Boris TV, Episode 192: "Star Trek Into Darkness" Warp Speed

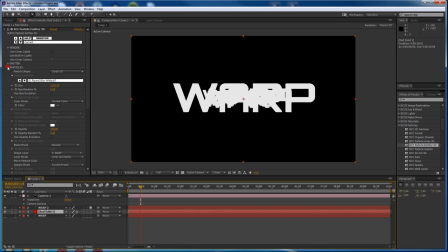So the first thing we're going to do is collapse particles and increase the particle count, or the birth rate,
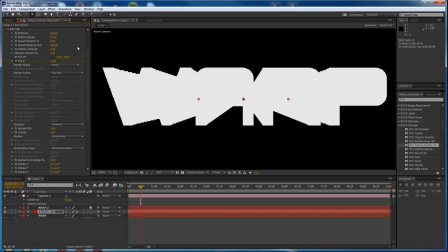high enough so that you don't see an obvious edge to the streaks. That's pretty good. Next, let's go back into Particles group and change the color.
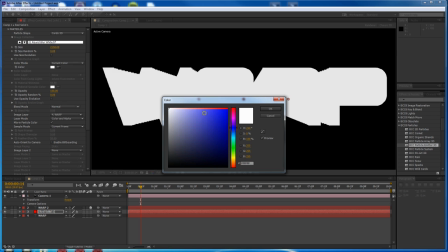White's boring, so let's do something like blue. And that's cool.
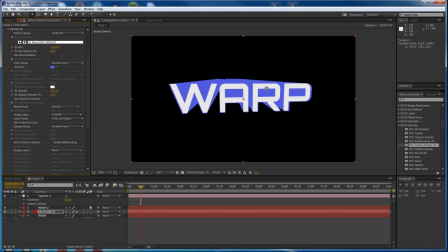Here we have kind of like a 3D looking text. And it's going to look even cooler once we change the blend mode from normal to literally any other setting. I like screen. So you can see that adds kind of an inherent glow to the trails.
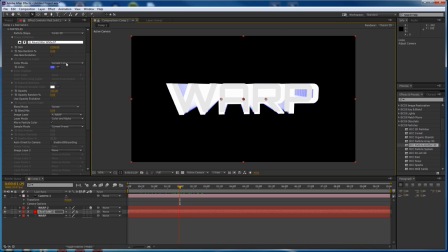And to make it more varied, we're going to change the color mode from current color to gradient evolve. So now I'm going into color gradient.
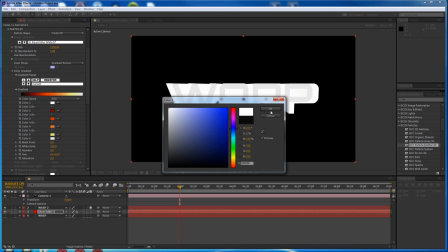I'm going to manually change these, starting at white, but very quickly becoming a dark blue. and I do this because I think it looks best when your particles quickly get darker.
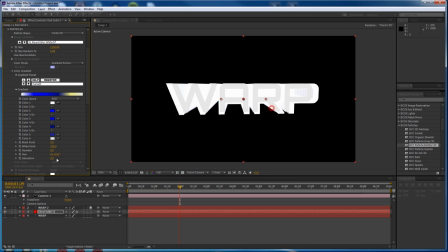If you don't do it this way, you'll have pretty much white particles the whole time until the very end and then it's too late.
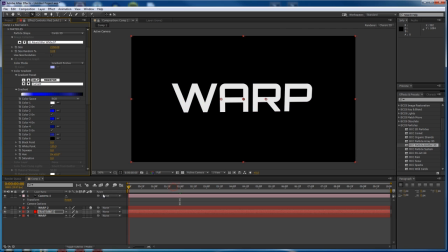And there we go. Very cool.
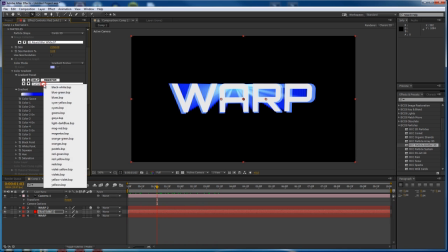Now you don't have to use all these colors and in fact you can just load a preset but I wanted to do it the hard way.
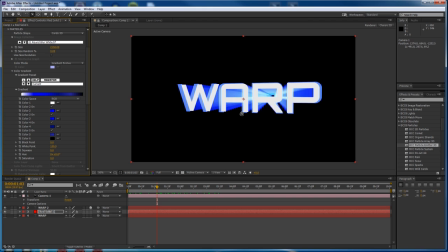Alright, so this could be your effect already, but here's a few other things we're going to change.
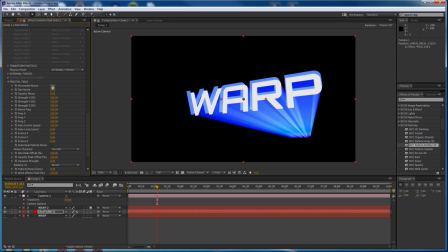We're going to go into the fractal field group and increase the movement noise. So you can see what that does here. It's a little bit sharp, so we're going to turn down the noise frequency to get nice broader motions.
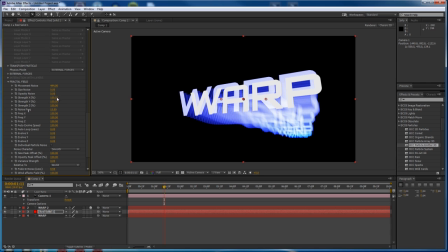Now we can turn that up even more. and if you don't want it to have noise in every dimension you can turn them down. For example, I don't want Z noise so set that to 0. Better.
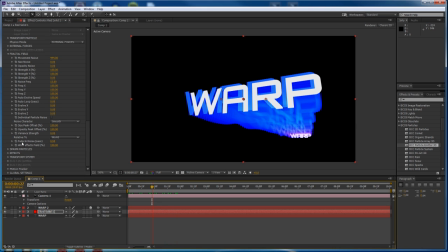And I want the noise to fade in more gradually so this fade in noise option I'm going to turn that up to like 2. So now you can see the noise is much slower to come in and in fact it doesn't even stay on for that long before the particles disappear.
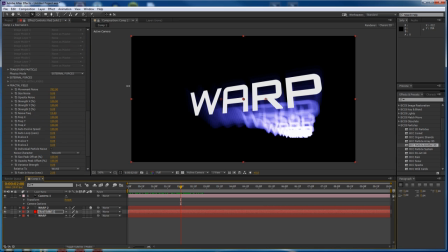All right, maybe even bigger. And that's a good frequency, though.
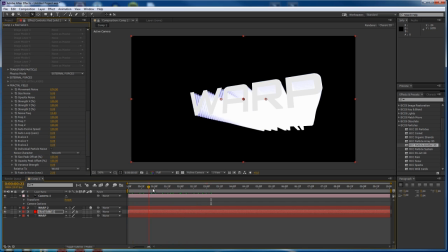See, I'm telling you, it's like a habit. You can't stop. Okay, very good.
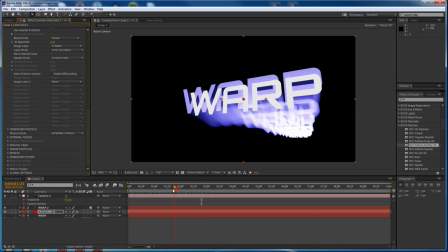Now, let's add some more variation to the streaks by going back into the particles group here and changing the opacity random to 50.
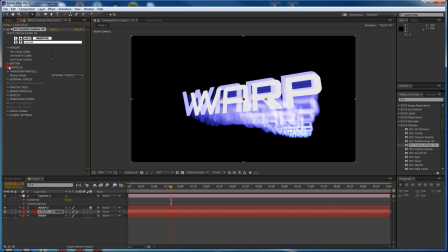100? Yeah, 100. That's good. and then going into the emitter group and changing the lifespan random to about 50.
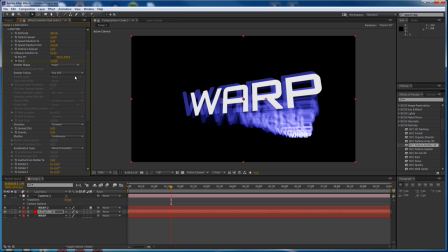Okay, so that gives us a much more varied look and increase the overall lifespan to 3. Of course, that will depend on how long your timeline is, but 3 will work well for me.
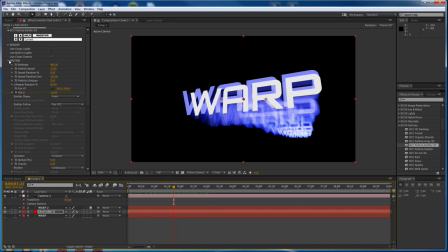Okay, so I'm pretty happy with the motion of everything, so now I'm going to get fancy and make the title disintegrate.
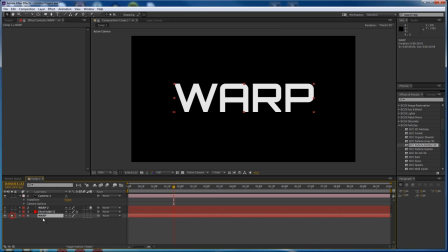So to do that, let's just focus on the source title at the bottom, and I'm going to add the 2D Particles effect.
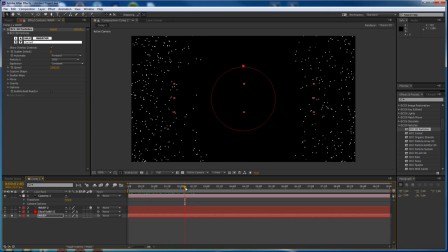So it's an auto-animating effect. You can adjust that by just turning down the speed.
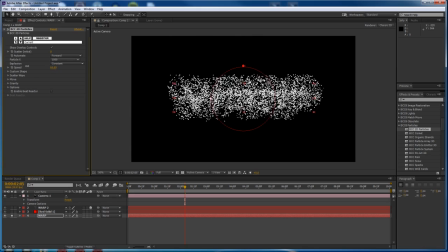Turn it down to something just enough to make the title lose shape. Something like that is good. If you want bigger particles, just turn down the particle count, like so. and you can even add custom shapes if you want.
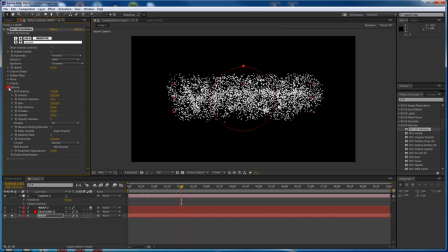But squares will work well for me. I'll keep it at a thousand. And I'm going to go into Options and animate the size so that they gradually disappear on their own. So the whole streak effect only takes about two seconds, so it seems like a good length for that animation.